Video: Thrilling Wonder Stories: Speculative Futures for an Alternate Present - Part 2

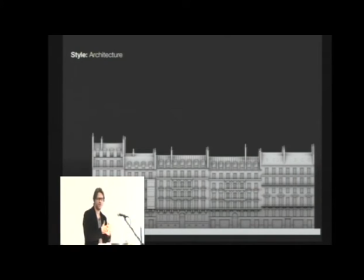And we decided to have a neo-Gothic Paris, and it's changed 300 years ago. A difficult one to pull off, but still recognizable as Paris. Well, you went to this theme, and these are really rough sketches.
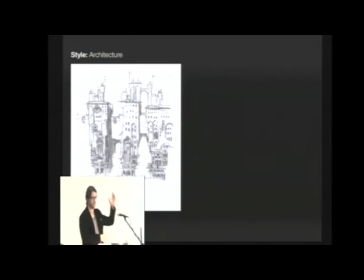What if you take the first floors and you say, I'm going to stretch them and pull this theme to an extreme and make them outrageously luxurious. And then the higher up you go, which is the opposite of the architectural logic that we know, the apartments get crappier. And then you have the mage rooms and then you have the really, really tiny.
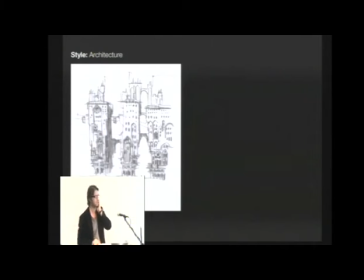Actually, the ghetto is on the top floor, not on the bottom floor, as we have it usually and logically. And then another theme is, I'm going to go back really quickly,
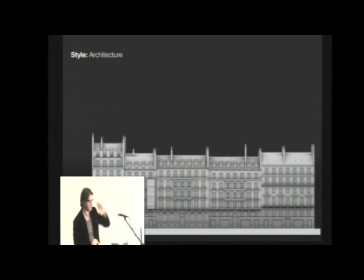all these smokestacks in Paris are very repetitive and very noticeable because they stand out and they're like silhouettes.
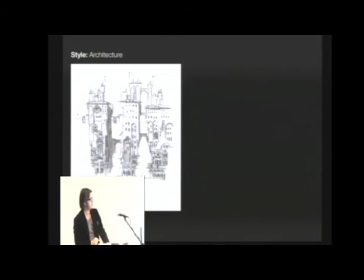Well, let's stretch the smokestacks and let's say this happened before the Renaissance. Let's change things there. And there was no Renaissance and Gothic went straight through without going to Neoclassicism. So we're eliminating Neoclassicism. them.
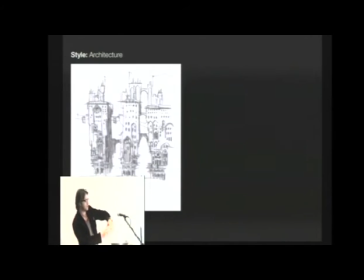We're keeping the limestone of Paris, and we're getting two themes that are the tall bottom floors and the smokestacks, and we stretch them. So there's a design parameter here to a specific sci-fi city, which is a parallel Paris.
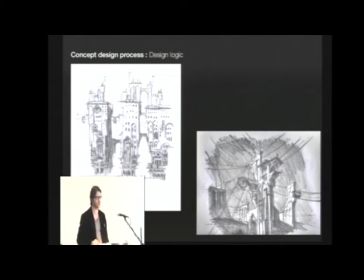Let's go even crazier and put the pulleys and the cars with the smokestacks and create a whole forest of things going on there, which will suggest them, because you've got to give out information what's happening into the city. And then this is put in color.
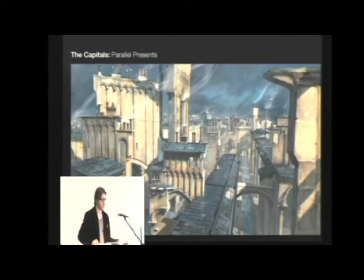So with very simple themes, just one, two things are changing. You can start to achieve very spectacular results and maybe then you can tune it down. Did I go too far or not? There's a whole theme of smokestacks turned into monuments and religious monuments
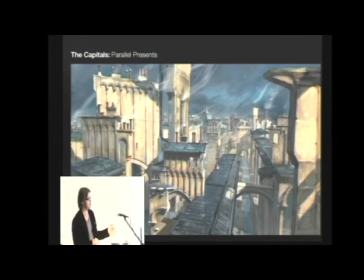and a whole ghetto upstairs and every new classical detail in Paris is removed and it's just gothic stuff.
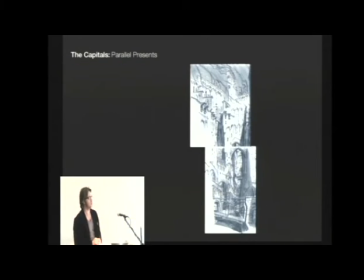These are some sketches of just taking things to the extreme and what can we do with a parallel Paris. It's just about analyzing what ... I have done two Paris projects because we've seen a lot of New York and a lot of Los Angeles and Paris is such a fantastical city and of course
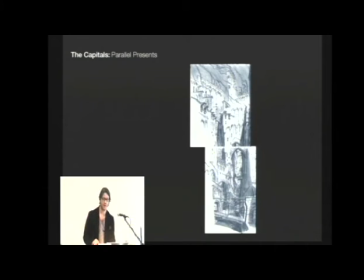is London and very few exercises have been done on how to turn Paris into a science fiction city and how to do parallel Paris so this was this whole exercise here is to take some major themes of what's the essence of Paris keep it and then then
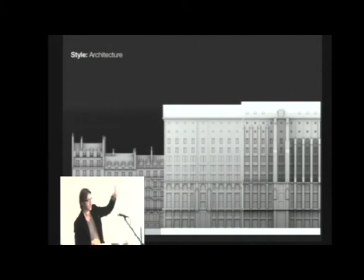okay so they're going 3d now we take these themes and we start getting them more sober in a very sober way first floors go higher we stretch the buildings a little bit and we have this drastic reduction of of qualities go upstairs and and then you You can have this building block,
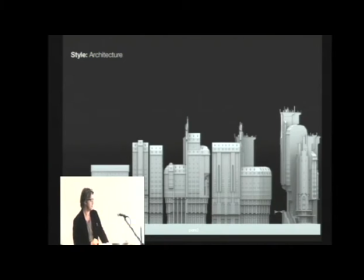a set of buildings that are really fun all of a sudden because you have a strong theme that's no classicism, only gothic architecture. You have things getting reduced to the top and you change the scale and proportions.
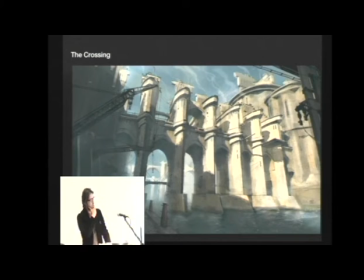That's the first bridge I showed you then. This is Pond Nuff in a new gothic fashion that's stretched vertically and new classical elements are replaced with gothic elements and then you have the smokestacks.
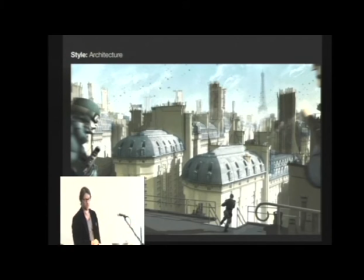and this is a rendering that's been pushed further just with these simple things when you start to get a realistic feeling of what Paris could look like if it was like this. But in order to make this function, this time the narration, the lighting is very, very simple.
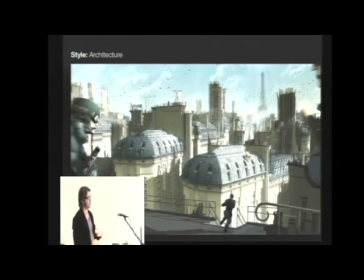So every fanciness about lighting has been eliminated and this is totally the opposite of what I spoke before.